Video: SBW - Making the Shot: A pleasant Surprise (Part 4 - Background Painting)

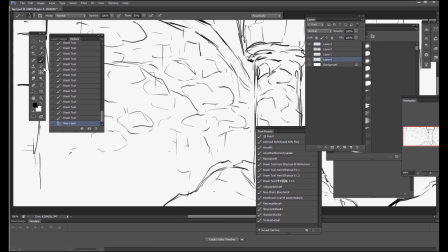8:35 This is so that I can fill the entire canvas with the most dominant color of the shot.
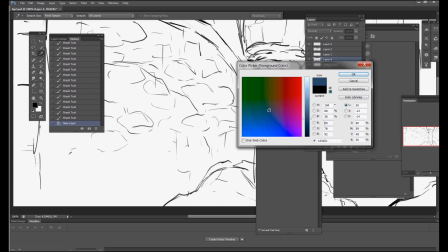8:40 Earlier, I decided I wanted to go for a dark teal as my dominant color. So with the paint bucket tool, I'm going to fill the whole background or the layer underneath the line art with teal. After doing that, I'm going to create a new layer where I'll actually start painting some of the shapes.
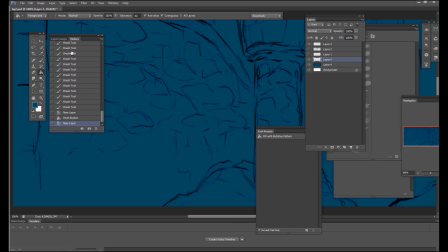8:58 Considering that the color I chose is dark in the value scale, I'm going to work from dark to light.
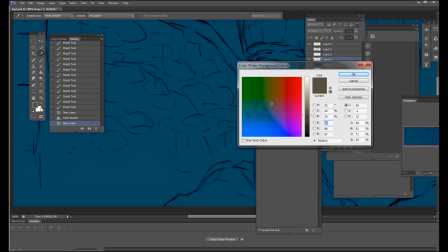9:04 So most of the stuff I'm going to be painting right now will be based on the lighter value.
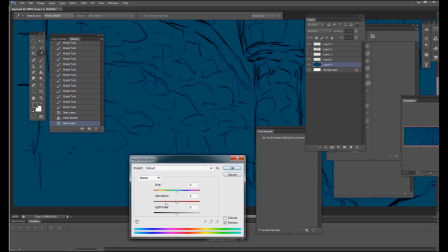9:12 So I'm going to choose something that's a bit more warm, something that contrasts the dark teal.
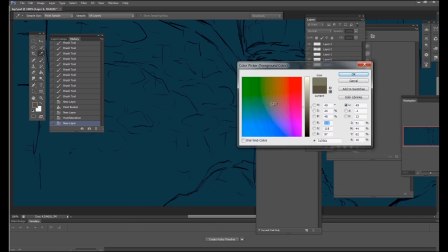9:17 So maybe a slight orange will do. Now I'm going to start applying these colors on the shot.
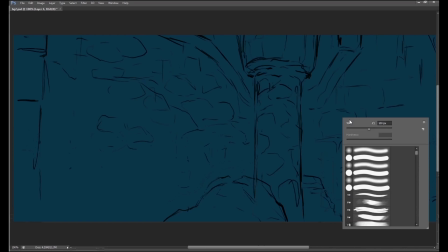9:24 Using a special textured brush that I downloaded, I'm going to start adding gentle strokes to indicate the light.
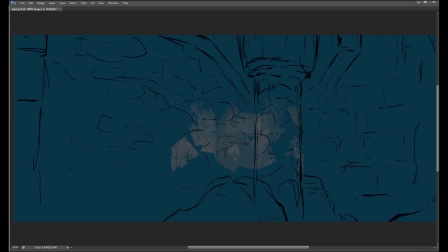9:30 First of all, I have to apologize. I can't remember the name of this brush.
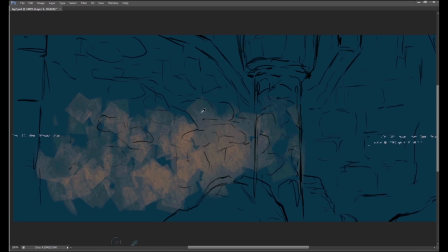9:35 I remember downloading it from a Tumblr post, but sadly I can't remember the name of the brush set I got it from. However, when it comes to finding speed painting brushes online, I can recommend Goro's brush set.
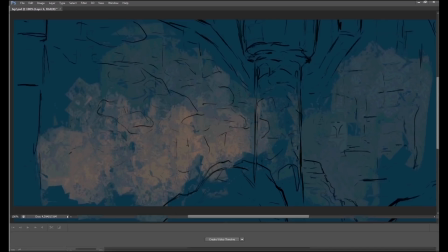9:48 Goro was a concept artist I followed back in CG Society or CG Talk forums.
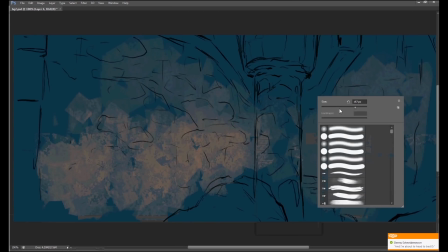9:53 He'd always do all these speed painting stuff for speed painting challenges, and they were some of the most badass speed paintings.
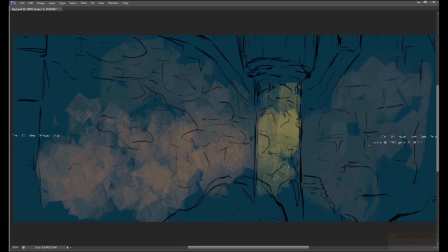10:00 He'd usually do them in like 30 minutes, 20 minutes. They were so awe-inspiring.
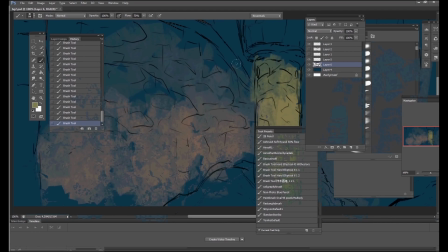10:05 And his speed painting video was actually one of the first ones I've seen. And his brush set for speed painting was actually one of the first customized brushes I downloaded for Photoshop.
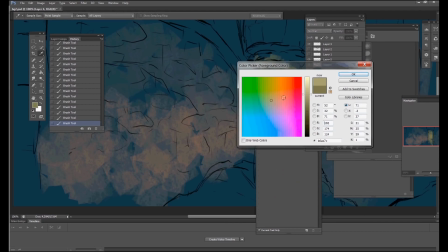10:15 And to this day, I still use a lot of them.
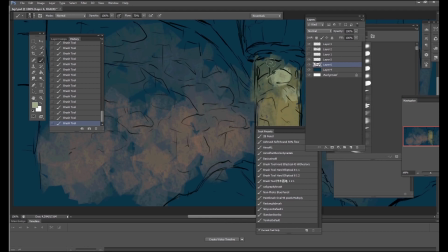10:18 I've always mixed up my brush set over the years, but I can always count on Goro's for everything I do when it comes to speed painting.
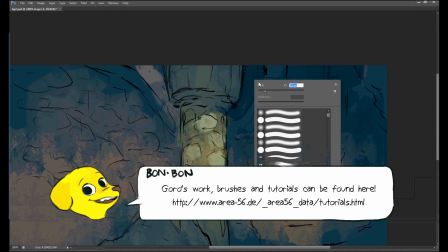10:26 So go check it out. Go find Goro's brush set tools for speed painting. It's really basic because it's almost 10 years old, I believe.
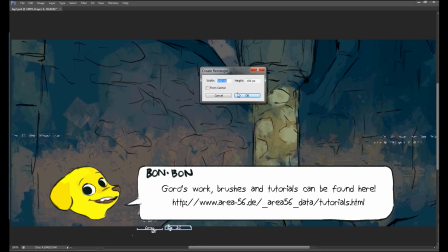10:33 But I think that's what I like about it. It's basic. So as you can see, I'm using this chalky, textured,
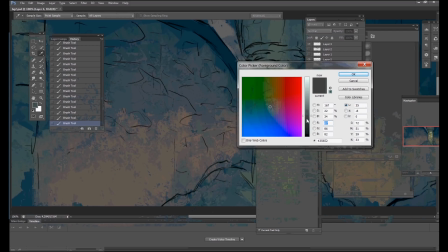10:41 squarey looking brush, which is great for me because the castle walls are very rocky, and this brush is perfect for it.
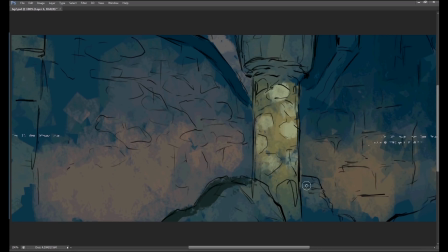10:48 As you notice, I'm starting to smoothen out some of the brush strokes I made just to make it less distracting and so that I can focus more on the bits that I want to have more accents and contrast.
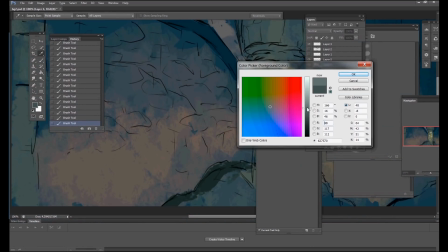11:01 So I'm thinking maybe some sunlight should be hitting the pillar.
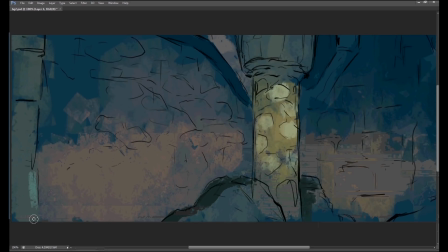11:04 Usually when there's light on something, not only does it get brighter, but a lot more definition will be showing,
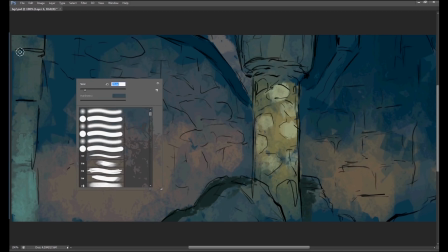11:10 such as contrast and its shadows, which is a great strategy for creating accents in your work.
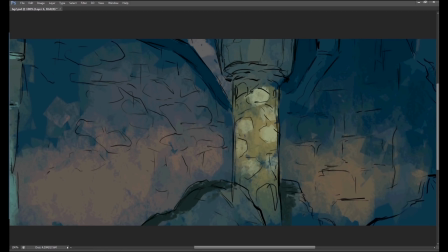11:15 At the same time, I don't want too much light because that might be distracting from the girl.
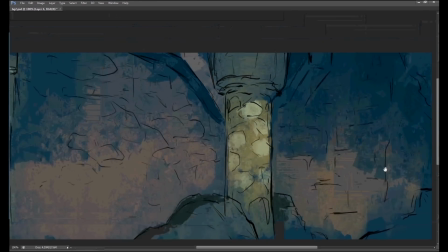11:20 So I'm playing with the idea of having subtle light bounce around the room.
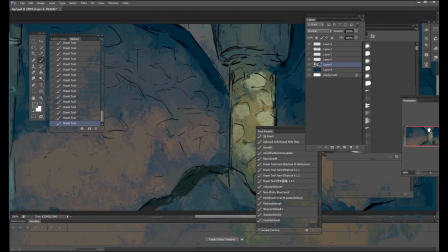11:24 And I'm thinking because the floor is bright, some of the light from the floor is bouncing off the wall.
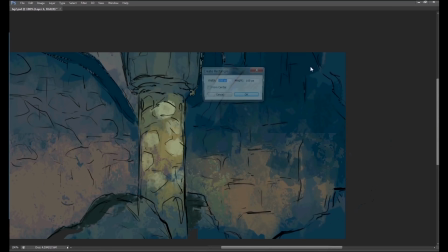11:30 So you have this subtle global illumination thing going on. So it just feels a lot more natural in terms of where I'm setting up my lights and colors.
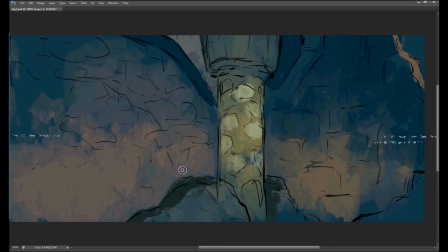11:39 As you'll notice, I'm going to start making my brush smaller and start adding in a bit more detail in some of the rocks, some more shading,
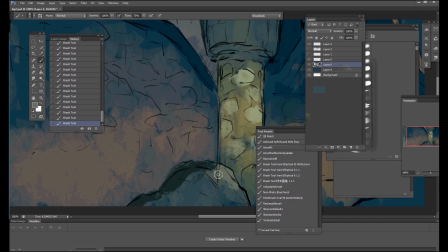11:47 some more cast shadows, things I feel like that still need to be blocked out in order to create some of the accents I want.
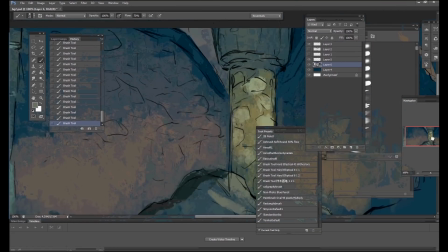11:54 I have this rule when it comes to colors that I don't simply make things brighter by adding white or darker by adding black.
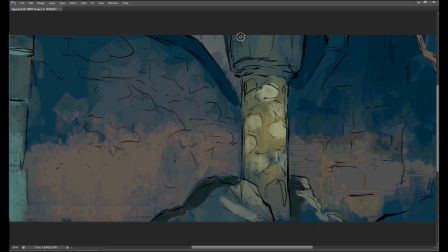12:01 Technically, when things go darker, they don't get darker by being more blacker, but sometimes they'll reflect some of the shade colors, which in this case is teal. Or for example, in here, when the moss is hit by light, not only does it get brighter by getting whiter,
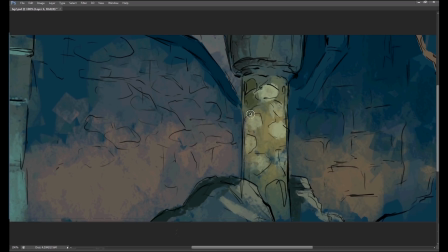12:15 but there's more saturation, it gets more vibrant, colors can get warmer.
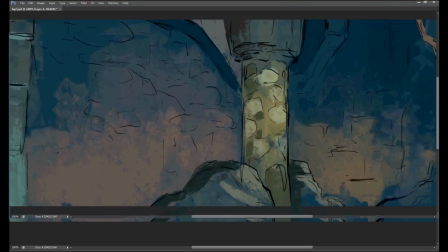12:21 But it's all up to you really. This is really just a direction choice I'm going for.
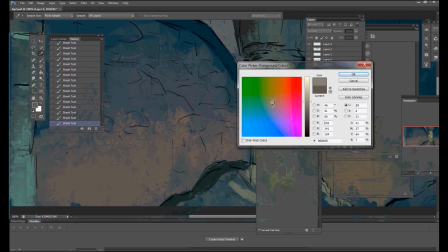12:26 Now I'm thinking, should I add a bit more light to the background? If I add too much, it might flatten out the girl who's already in bright colors.
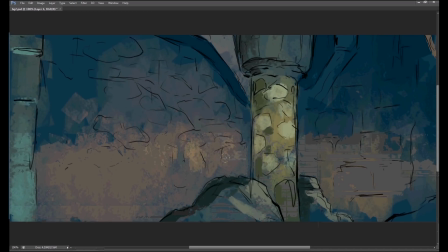12:34 So using that chalky brush, I'm just gonna cautiously add some higher values.
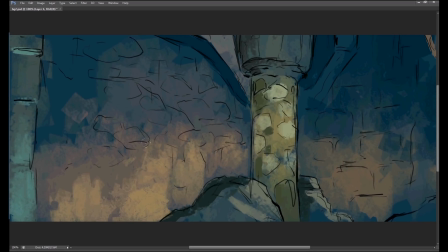12:39 Now, once I feel that my rough colors for the lighting and some of the shapes are down,
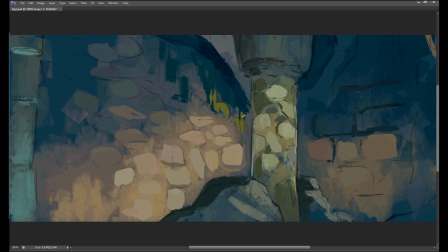12:44 I'm going to turn down the opacity of my line art, pick a standard brush without any opacity settings or textures, and add some flat colors so I have more of an opaque style.
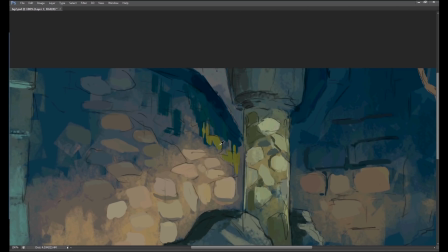12:56 This is something I do because when I paint with textured brushes, I tend to get lost and I end up modifying my picture. Using a brush without any opacity settings helps me become more decisive in my strokes. Therefore, it's easier to read.
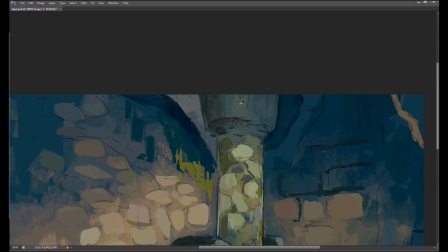13:12 My line art layer still exists, but I turned it down so that I can focus on the colors and the shapes of my brush strokes. Using this method, I could add in some more intricate details with it being clear and not modified by texture.
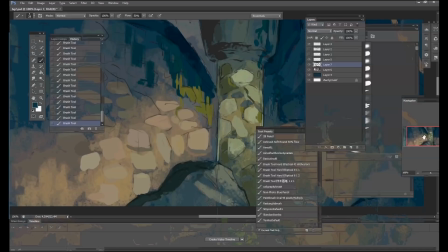13:27 If I do decide to add texture or smoothen and blend it out, I can always do that later, but I do want the information to read clearly.
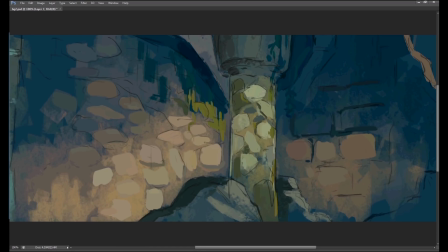13:35 So that's why I chose more bold brushes. Now while I paint this, there are things I want to get off my chest because it's on the same topic. See, before going into animation, I wanted to go into concept art. So I participated in a lot of speed painting and a lot of concept artwork.
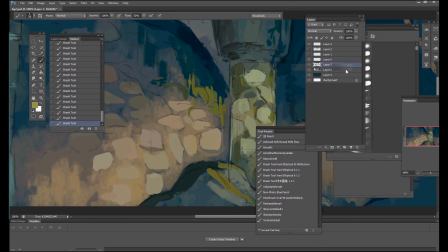13:54 So I would join film projects and modding communities, and they were always looking for concept artists.
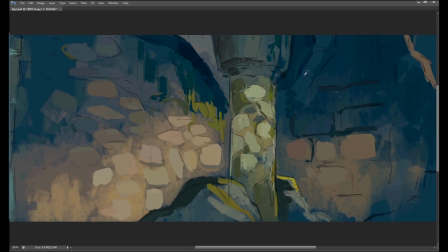14:00 I would befriend a lot of concept artists. But the more I did concept artwork, the more it started to die down for me because I felt like I was doing the same thing everyone else was doing. Everyone was painting the same sci-fi stuff you'd see in Halo. Everyone I was familiar with was trying to paint like Craig Mullins.
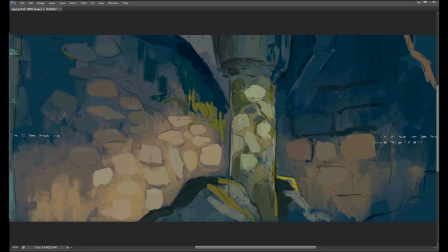14:18 And for those of you who don't know, Craig Mullins is a very well-known concept artist, and he's talented.
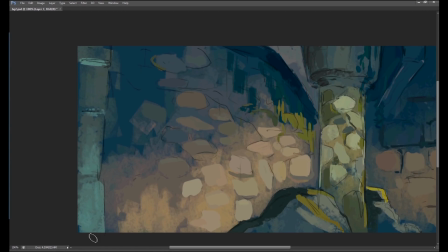14:24 He's a big name, everyone wants to be like him. So they start painting like him. And to me, it just felt a bit incestuous, so I went back to animation. Honestly, I think I just hung out with the wrong crowd because I know a lot of great concept artists who are cool and chill and talented.
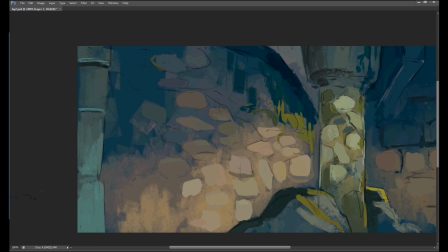14:40 But again, I realized that I didn't have the patience for doing concept art and doing the stuff that they were doing.
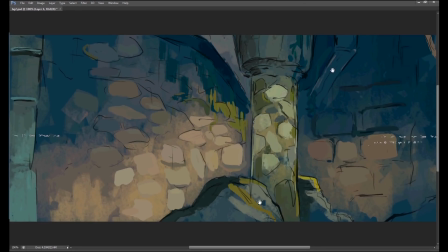14:47 But I have to say, it helped me a lot on color theory, on understanding shapes and composition.
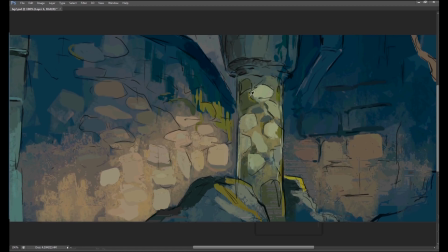14:52 All my backgrounds that I've done for my short films at CalArts, they were all speed painted. I think they took about a week for each film. So all the stuff I did during my interest in concept art and speed painting totally helped. Anyways, back to the painting.
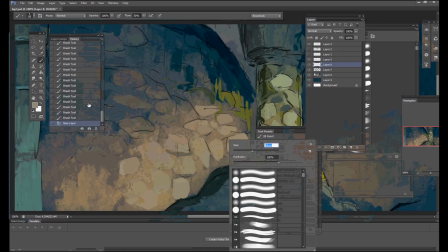15:08 As you have noticed, I'm adding new layers and playing with blend modes such as overlay, soft light, color dodge, screen, add.
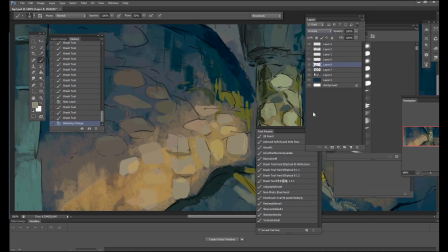15:15 What I do is create a series of brush strokes on where I want some light to radiate.
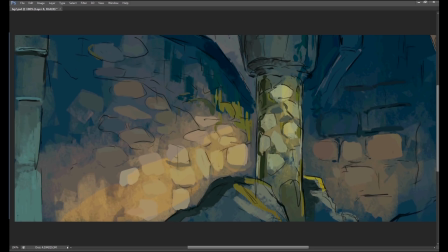15:20 I'll then change that layer's blend mode to a setting where it makes the other layers underneath brighter.
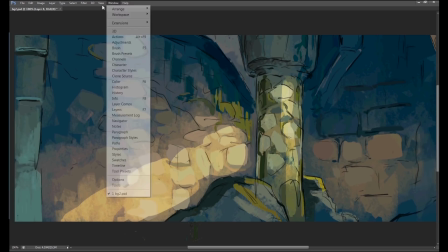15:26 I only do these at locations where I want the attention to be.
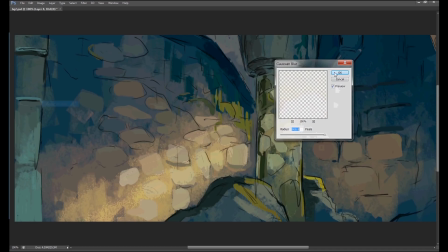15:30 Once I'm happy with the blend modes or how it's looking, I would then blur those brush strokes so it gives off this radiating glow.
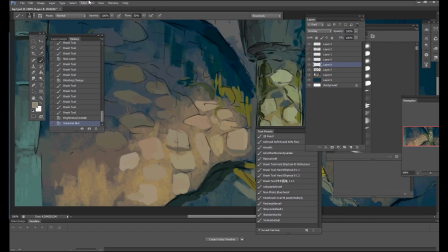15:39 Anyways, this is how I work on my backgrounds. It really changes depending on the shot or depending what I'm trying to achieve.
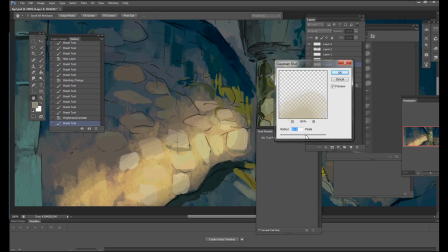15:46 So if you feel that my painting methods suck and you decide to do something else, by all means go for it.
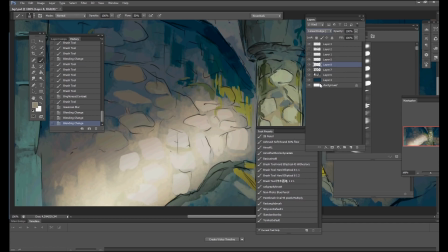15:53 This video was really only meant to serve a purpose in showing the process of how I'm achieving this certain shot.
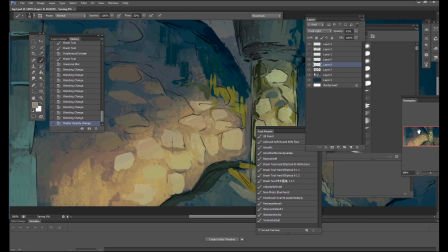16:00 Anyways, I think I'm just about done with this image. Let's wrap up. Now with the painting shit done, let's see that sucker.
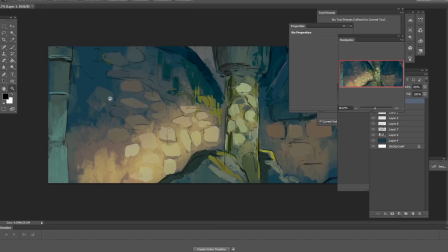16:10 There it is, our background. It's not the most prettiest background, but it's a background.
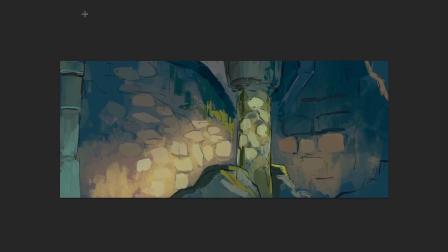16:16 It works. You can save this as a Photoshop document, a PSD, because After Effects can read PSDs.
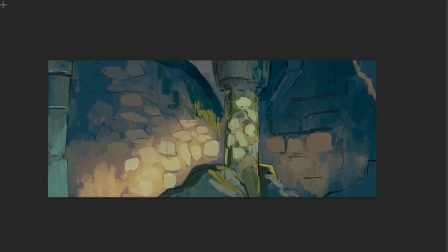16:22 Speaking of After Effects, our next episode will be the final for this making of the shot, which is compositing, putting it all together.
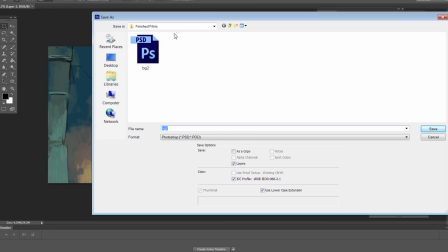16:31 Finally, so stay tuned for the final episode of the shot tutorial. Thank you guys for watching another episode on the String Bang Workshop.
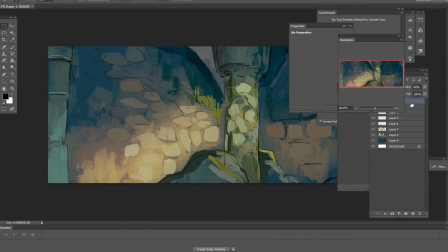16:39 There will be more to come, as always. Let's end this shit.